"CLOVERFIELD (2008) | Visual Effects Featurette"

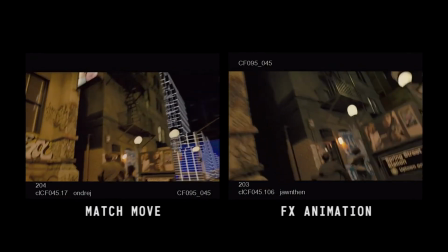506s
And it's the last step of the pipeline, and the compositor is responsible for taking everything and sort of matching everything into the place so it looks as photoreal as possible.
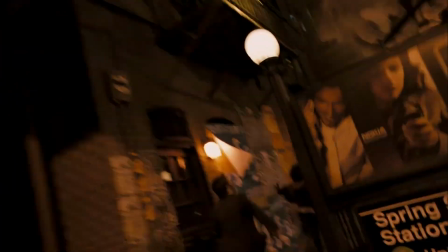515s
Then you have a gigantic monster walking down the street getting shot at with tracer bullets, and rockets and buildings explode, and the hand comes down, and big bits of concrete grow up right before the heroes go in the subway.
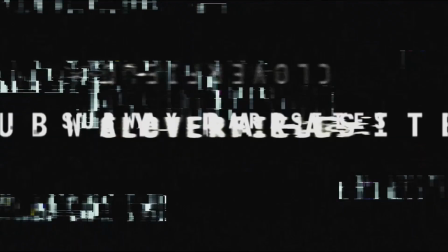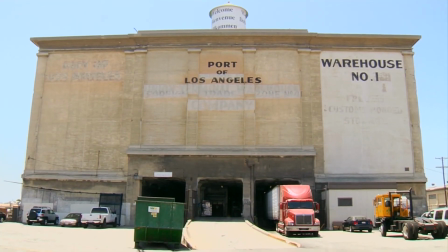529s
The subway scene developed primarily through our search for locations. We found this loading dock, and that loading dock had a very long, expansive tunnel. One shot in particular that I really wanted to get, we ended up nailing in the previs,
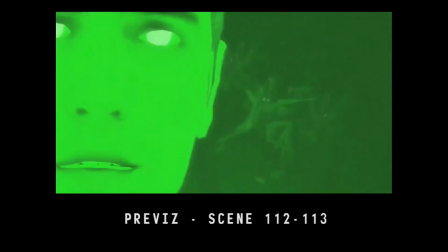543s
which was just the idea that when the night vision turned on, that you would see the creatures on the ceiling,
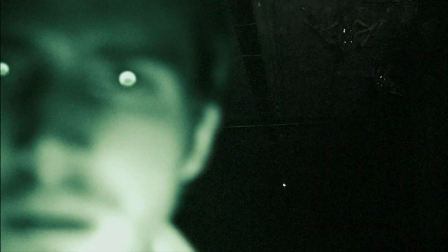549s
and you'd have this sense that Rob, in total darkness, has no idea of what's behind him.
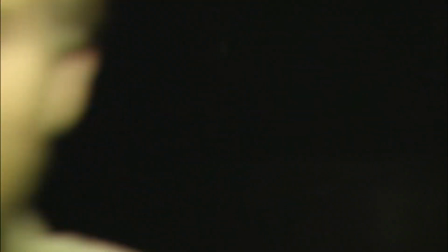553s
Michael Stahl David comes in and he's like all completely blown out because he's like right in front of these lights, he's right in front of the camera. He set the focus past Michael, who was like about half the frame, onto the parasites on the ceiling. When it was shot, there was no parasites at all, of course, in there.
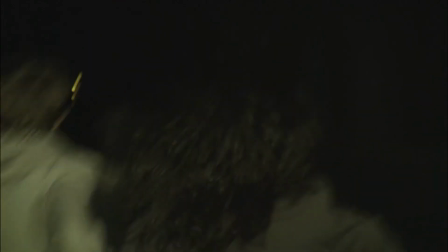566s
They were in an environment, a non-green screen environment. We basically used Title Tool in the Avid to make X's that were
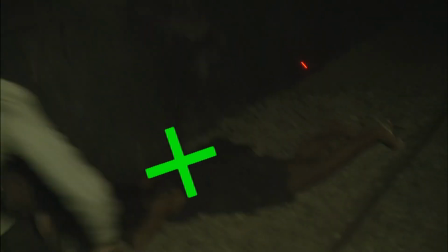575s
representative of the parasites and how they moved and speed and how they attacked. We built a parasite puppet
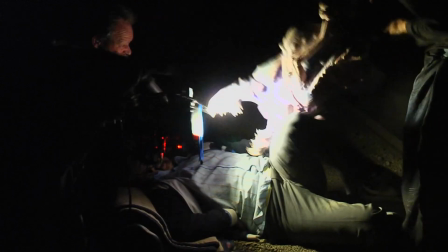583s
It showed them what the creature looked like and what it was like when the jaw would come snatching at their faces or at their legs, and they would see the claws and all of those things.
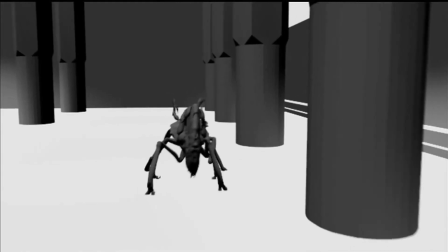591s
The scene became much more interactive with the characters and required more animation than the puppet was capable of doing. It's always better to shoot stuff on the set if you can get it.
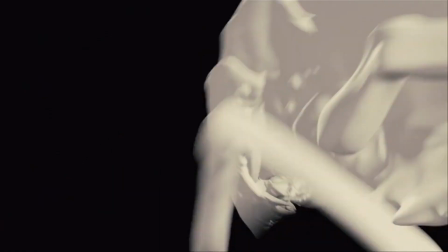600s
But I think these guys were moving so fast and so crazy that we just decided it'd be better to just try to do everything digitally.
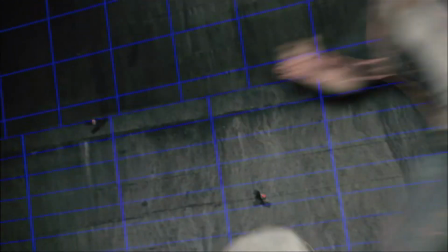606s
It's like any other shot, the first we have to match move and then we have to reconstruct the plates, as this entire sequence was one long continuous shot, but obviously shot over multiple takes.
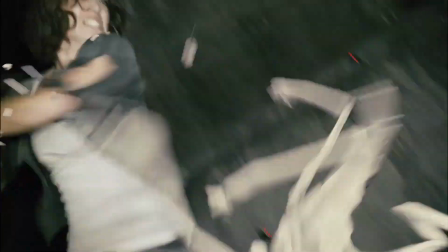615s
So we had to stitch all the plates together, decide where we were going to make our internal cut points, and start animating, put the bugs in, and we had to kind of figure out how they were going to move,
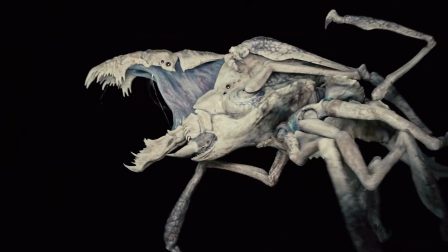623s
and we have to make sure that they're, it's going to look good when it's finally put together.
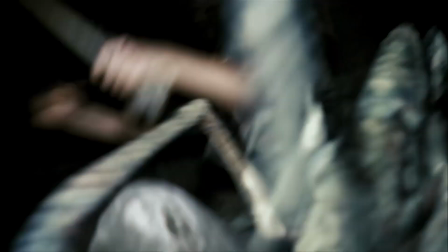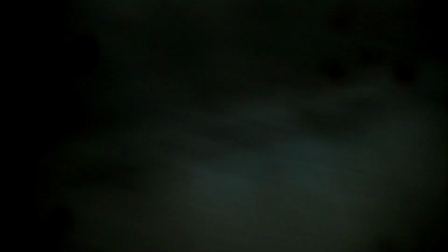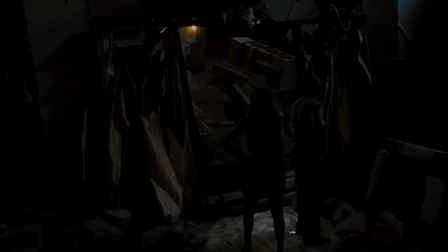643s Oh, Jesus. Oh my God.
The rooftop was a big challenge.
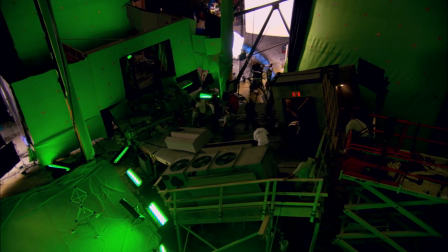649s
It was all shot green screen stage at Downey Studios. Designers had built a very, very small area of the roof.
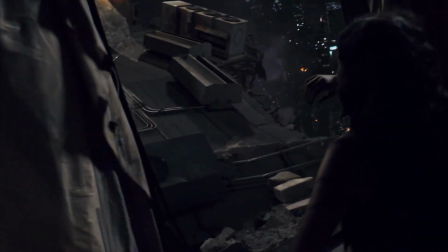656s
We needed to expand the whole rooftop and also see the whole of New York behind them, the whole of this enormous cityscape.
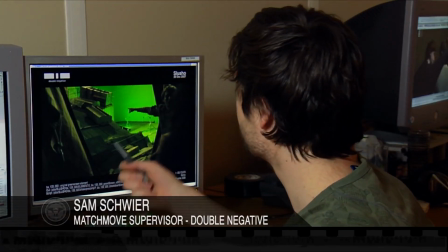664s
The first step is essentially we get the plates in from the client.
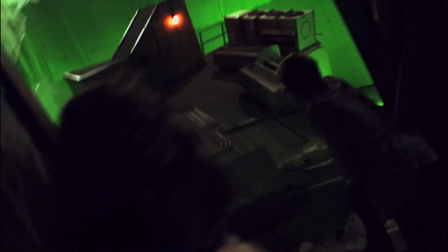668s
We've got tracking markers all on the walls, and we end up just 2D tracking all the points in the background and foreground. We end up doing a lot of hand tracking on it within Maya. Here we're looking at a replica of this rooftop.
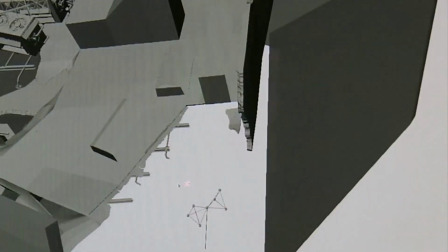682s
This is the building that they stand in at the beginning of the shot, and they walk up the roof and into a doorway here.
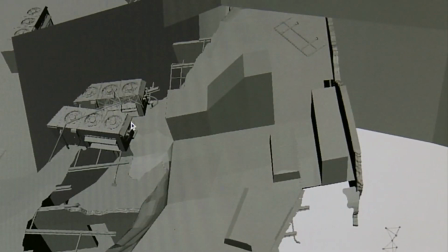686s
So we just built all this set extension on the side.
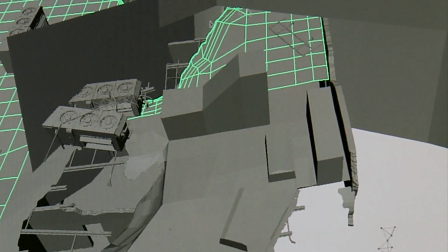690s
We needed to get a vantage point in New York City where we could actually see a full
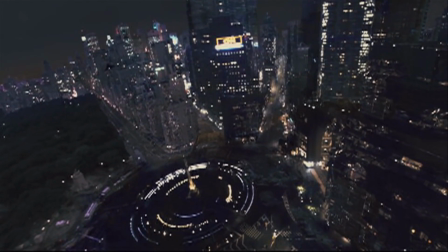696s
360-degree view of everything from above. That data that we collected would allow us to rebuild in the computer.
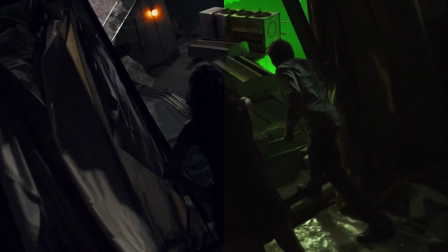703s
On the right-hand side is the plate that was shot for us, and you can see all the green screen and the masking,
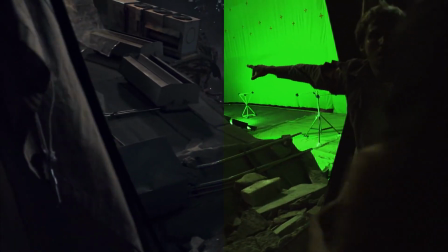709s
which is essentially where we're going to have to add in building later on.
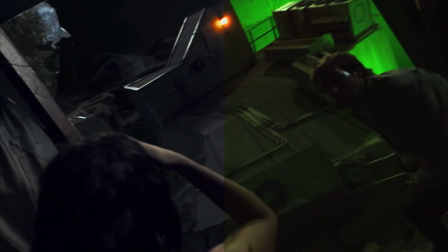713s
And if you look at the left-hand side of the frame, you can see additional aircon units that we've added in,
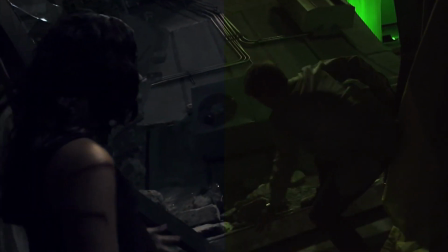719s
the extended roof stretching off, and additional details such as the hole in the floor.
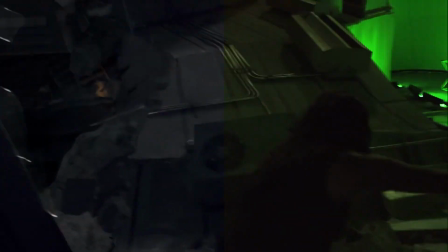726s
There's always something moving in the plate. There's fires and sparks off in the distance.
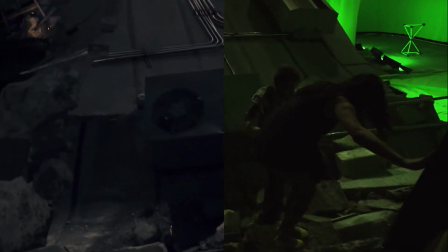731s
The idea that Matt always wanted to try and convey here was a sense of danger.
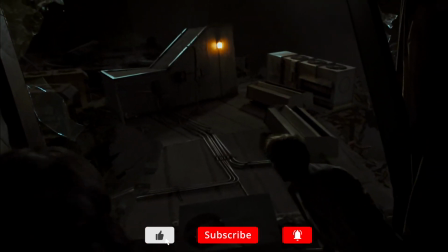737s Okay? Come on, we can hit this far. We can do it. I'll go first. Okay, right? okay, yes.
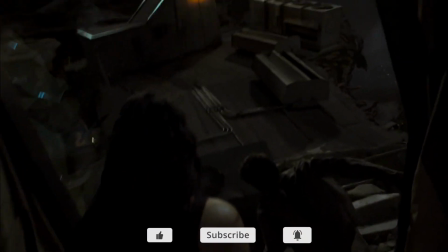742s Be careful. I'll document it.
They cross over on the roof and climb down and get into Beth's apartment. So Martin built an apartment that was canted.